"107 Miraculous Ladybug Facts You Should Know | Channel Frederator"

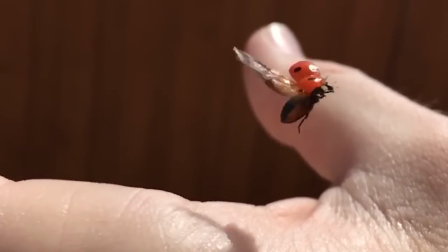My ladybug senses are tingling. Nope, I'm not talking about that guy, but the magical girl wonder which is the miraculous ladybug.
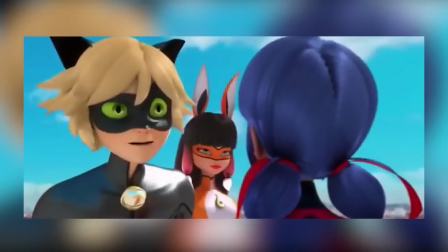Whether you're a miracular getting hyped for the much teased about season 2, or a newcomer who's wondering what all the buggy buzz is about, look no further.
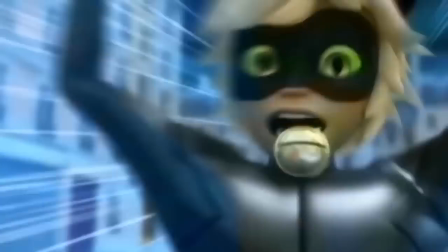Get those spots on and your claws out, because we're counting down 107 facts about the miraculous ladybug.
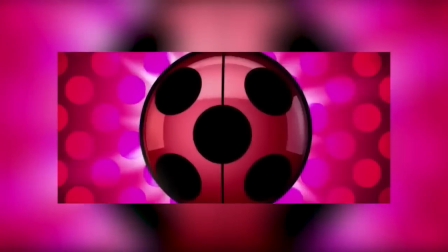Come on soon, that's French for Let's Get Started.
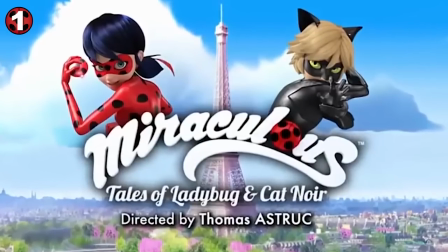Fact number 1. Tales of Ladybug and Cat Noir, also known as Miraculous Ladybug,
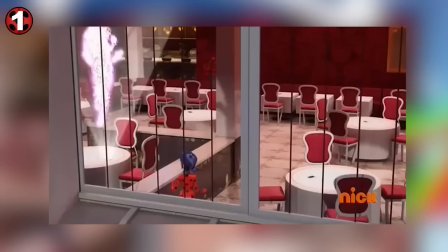is a French CGI action-adventure animated series produced by Zagtun in Method Animation.
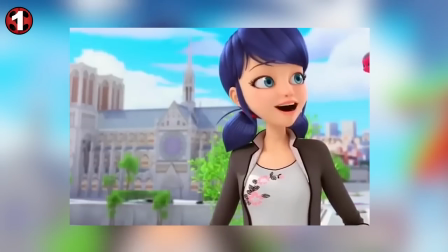The series features two Parisian teenagers, Marinette Dupont-Cheng and Adrienne Agreste,
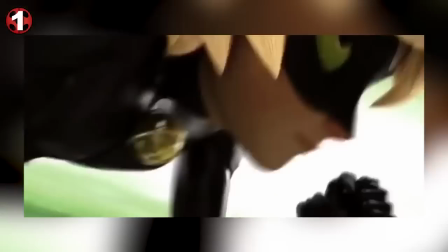who transform into the superheroes Ladybug and Cat Noir, respectively, to protect the city from supervillains.
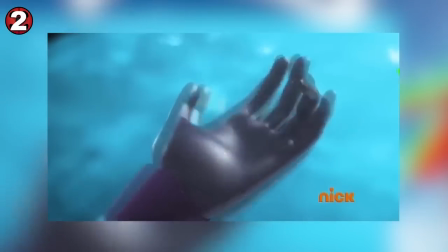Number 2 Prior to the debut in France on October 19, 2015,
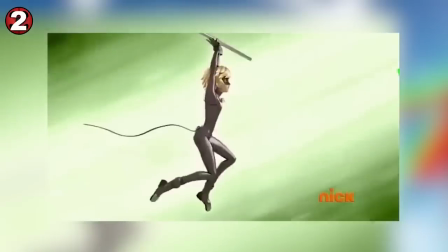the series was first shown in South Korea on September 1, 2015.
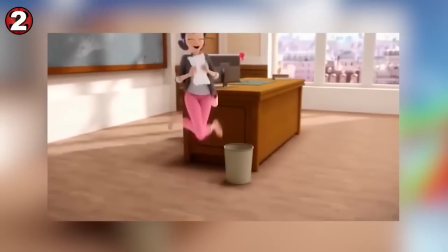In the United States, the series debuted on Nickelodeon on December 6.
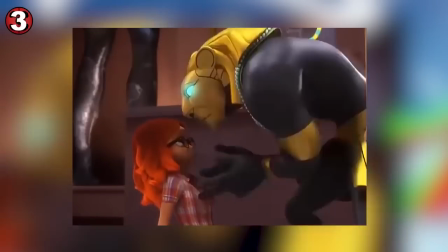Fact number 3 Shows, especially cartoons,
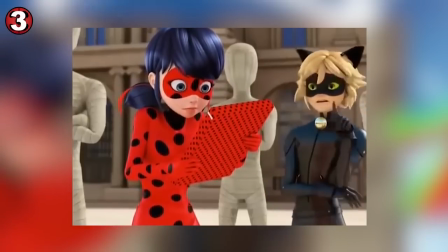often release in one country and are released much later worldwide after a lengthy localization process.
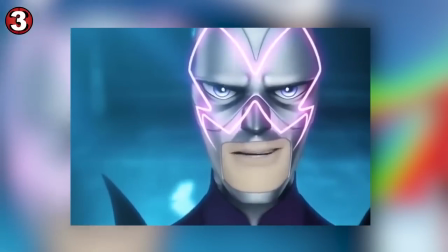However, Miraculous is a collaborative effort.
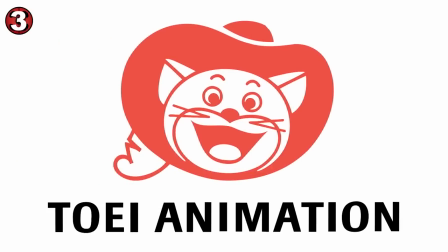It was co-produced by Zagtoons in France, Toei Animation in Japan, Method Animation, and SAMG Animation in South Korea.
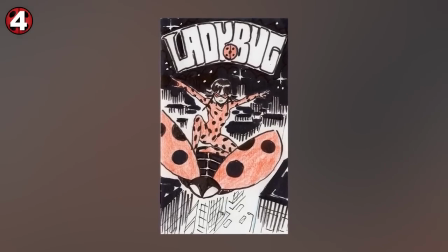Fact number four. The series is based on an original concept created by French animator Thomas Astouk.
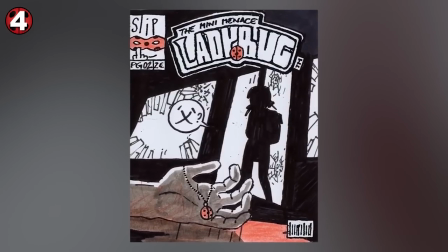He was inspired by one of his co-workers, Japanese Animation, and decades of binge reading on comics. Number five.
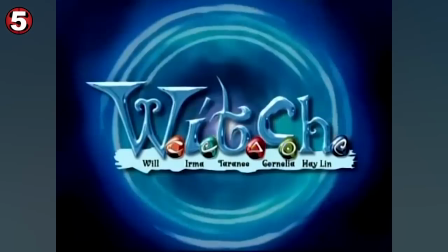In an interview with No Life, Astouk said he was working as an animator on the show Witch, when he met a woman who had a t-shirt with the ladybug on it. They began to share drawings, some of which were ladybug themed. Astruc also noted that Marinette's hair was styled after the woman.
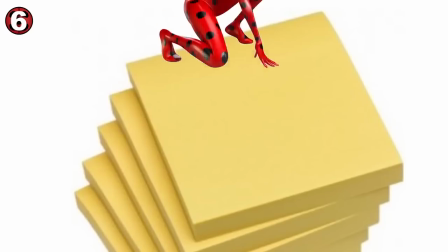Fact number 6. Astruc first drew ladybug on sticky notes and remarked how strong the ladybug character was.
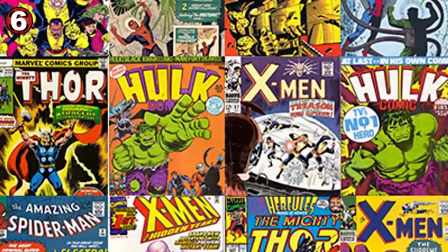Despite this, he had no memory of seeing any ladybug themed superheroes in comics, just spiders and ants and beetles. Number 7.
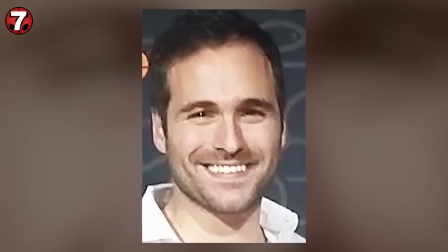Astruc had intended to make Ladybug a comic book series until he met Jeremy Zag, who loved the project and wanted to produce it as a cartoon.
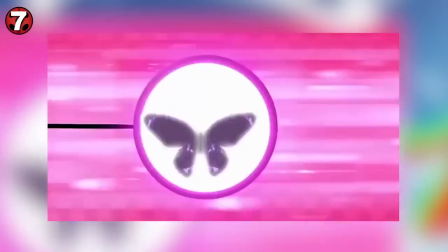Zag was 25 at the time and not originally from the cartoon industry, but managed to make Miraculous Ladybug the global sensation it is today.
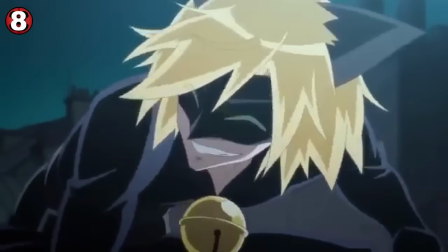Number 8. Miraculous Ladybug was originally going to be a 2D anime series by Toei Animation.
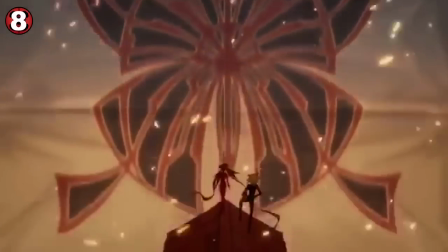A promotional video was even created and released,
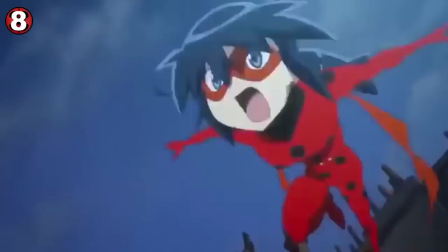which generated the online hype and swiftly created a strong fanbase in both Korea and Japan.
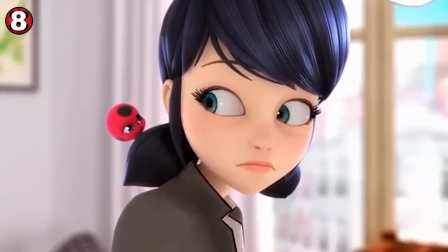However, the developers decided to make the switch to appeal to Western audiences,
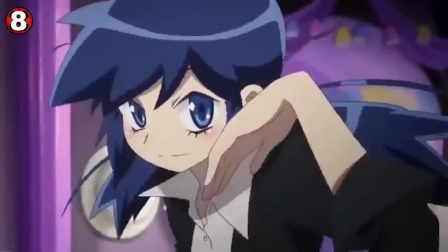considering the unfortunate downfall of the popularity of 2D animation.
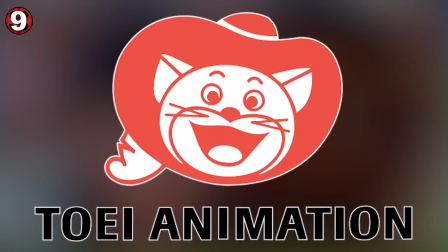Number 9 In case you didn't know, some of Toei Animation's most notable anime series are Dragon Ball,
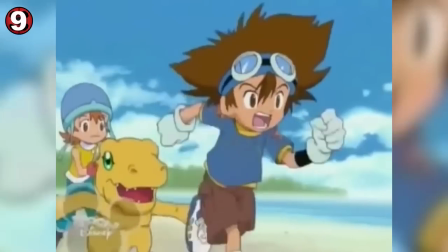Dragon Ball Z, Sailor Moon, One Piece, Digimon, Yu-Gi-Oh! and Dr. Slump, to name a few.
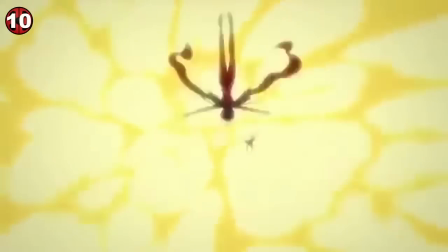Number 10. The anime concept was originally successful, however,
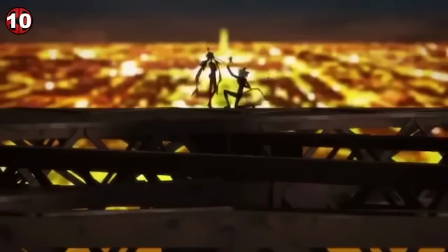there were concerns about the marketability of traditional 2D and the difficulty in animating Ladybug's costume of red with black spots,
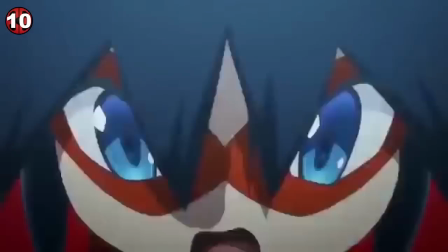as it caused some strobing effects. Number 11.
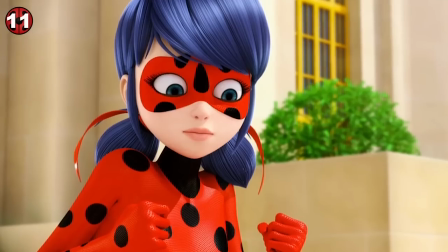This problem was easily fixed by the creation of a 3D model, in which each of the dots on Ladybug's costume remain in place during rendering,
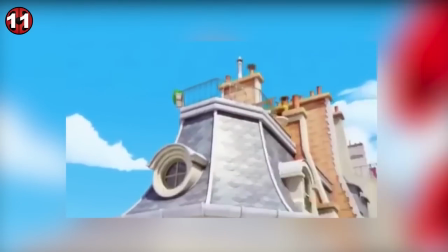without the gruesome worry of wearing animators down. Number 12.
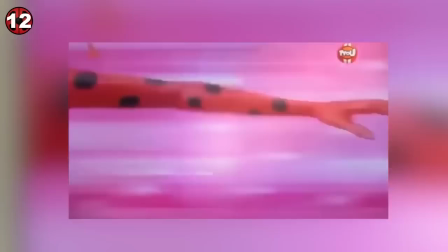In each episode, both Cat Nuora and Ladybug have lengthy transformation sequences that can be seen in anime such as Sailor Moon and Madoka Magica,
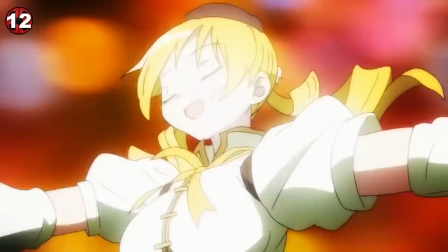calling back to the show's original roots. Number 13.
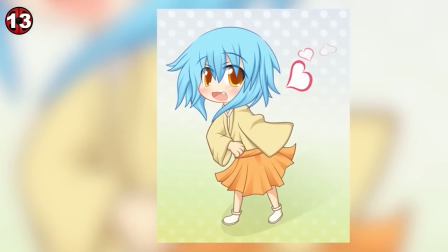Small aspects that anime fans can appreciate are the Kwame creatures resembling the chibi art style, Marinette's shoujo crush on Adrian,
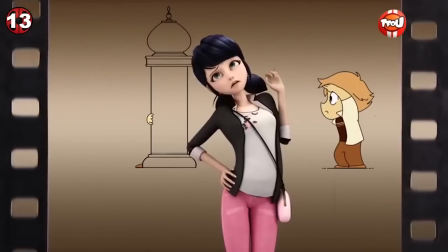a beginning theme song, anime art that sometimes will appear in notebooks or in scenes and ending cards.